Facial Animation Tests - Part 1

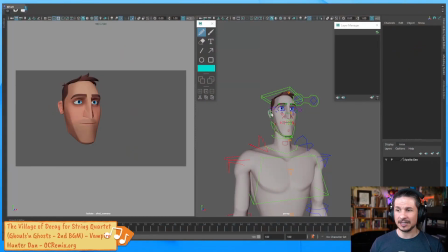[0:00]
the demo today is going to be facial animation, and specifically facial animation tests.
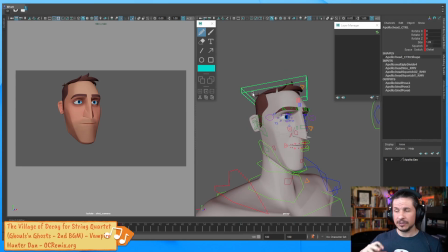[0:05]
This is something I like to do in my free time whenever I have some, where I just want to practice a specific aspect of animation. This can be a quick body mechanics test, a quick hand test, facial test, lip sync test.
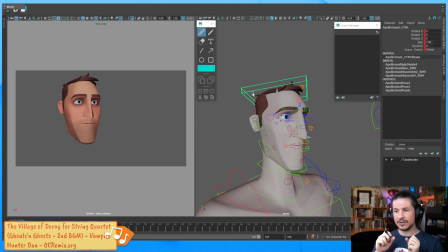[0:21]
These just quick little things that you can do and learn some stuff and just practice without the consequences of a large shot, something that's going to take you weeks to do. This is something that ideally should just take a day, not even like a few hours, honestly.
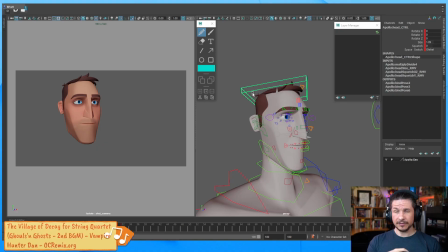[0:41]
So a couple of weeks ago we did some facial pose tests. We just went through and based on suggestions from the chat, we made a few different tests. So we had a tired face, we had a surprised face,
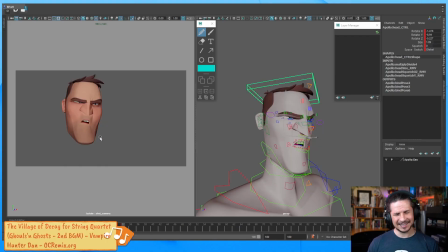[0:56]
and then we had a kind of disgusted, like, oh no, that kind of face. So we did this, and this is a fun exercise. Just find like a emotion generator online, and from there you can just create these emotions.
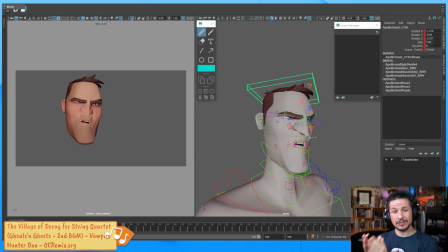[1:15]
Just make a whole bunch of them, and now we can use this for a new test, which is animating between them. And this is really cool because you start getting combinations that you might not have done normally in an acting shot.
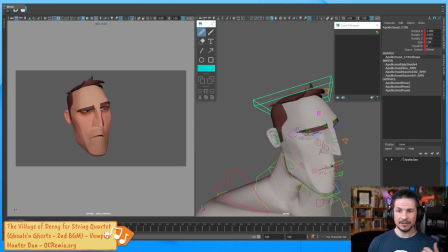[1:29]
So we're going from surprised to disgust, from tired to surprised. And that can be a fun little challenge. So that's going to be the goal for today. I don't know how much we're going to get done, especially with the explanation. Normally, this is a quick test.
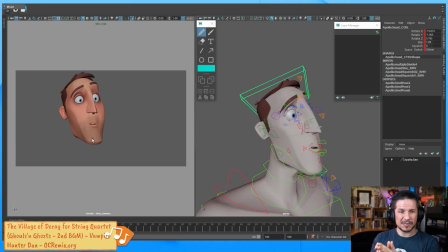[1:46]
It should only take like something like this, maybe an hour at most, something like that. Because I tend to talk a lot and will be explaining things, we'll see how much we actually get done.
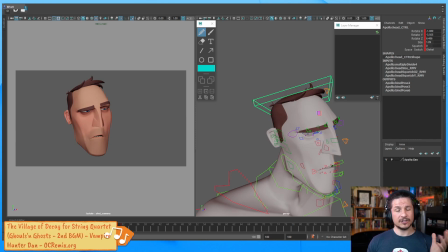[1:59]
Now, before I actually go into the animation, I just want to show the progression of the facial expressions, just for anyone who missed out on the previous stream.
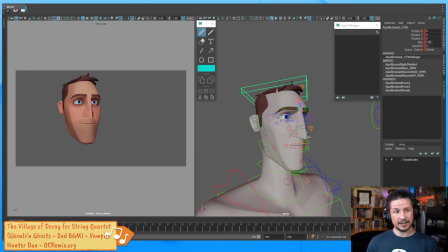[2:14]
So when we made these facial expressions, one thing that was very important as we were creating these was really trying to exaggerate the posing from the default posing that I tend to see with student work into something a little bit more
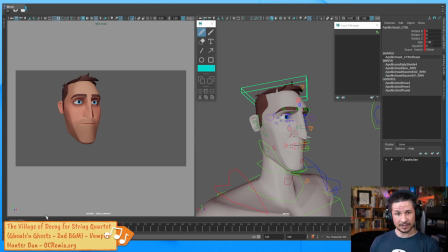[2:33]
exaggerated.
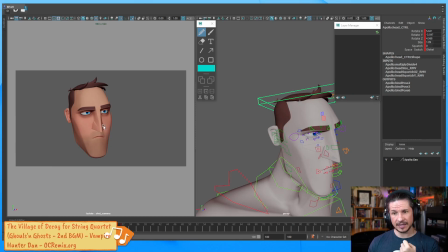[2:34]
So for example, when I see a lot of students do kind of a tired face, and this is something I used to do when I first started, it's something like this. Is the brows are down, the eyes are kind of down, and everything kind of droops a little bit. But it doesn't really look tired. It's a little bit more bored.
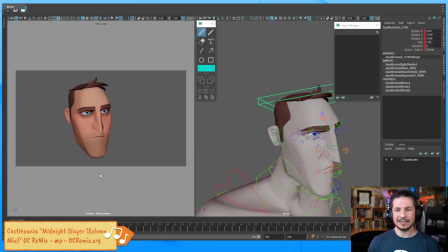[2:51]
It's not a terrible facial expression, but it doesn't sell anything special. So from here, we exaggerated a few different things, made his jaw drop a little bit. And a little Danny, thanks so much for the sub. Oh, I really appreciate it. Thank you so much.
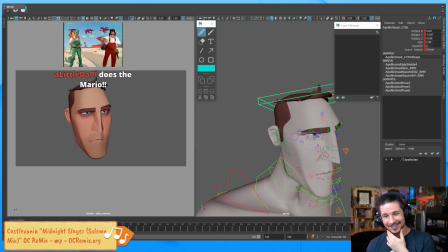[3:09]
So we dropped the jaw a little bit, and then from there, we pushed the line of action and really just pushed everything so you can feel that sagging weight to the face.
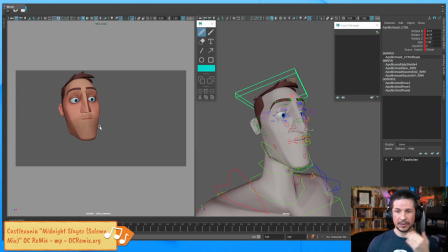[3:20]
Surprise, same thing. Here, we kind of had this surprised expression. The eyes are a little bit wider, but it doesn't really feel interesting. Part of that is everything is flat. This is going to be something we are always watching out for. Everything is, oops, and make sure I can see my grease pencil tool.
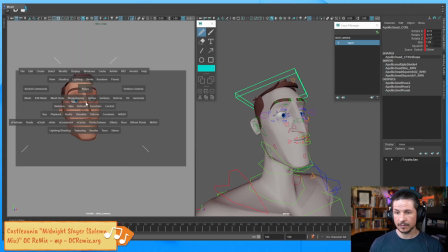Interesting. Why are you not showing up? I was hoping to do drawovers on this. Well, it shows up here. So everything is flat right there. Just flat and boring.
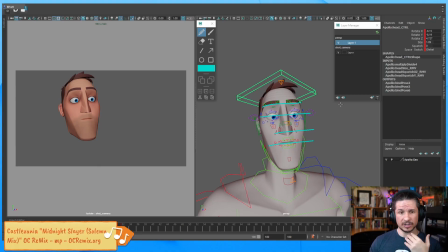[3:56]
We don't want that. We want visual interest, pushing the line of action of the face, pushing the contrapposto of the face if we can. So we got that, pushed it a little bit more.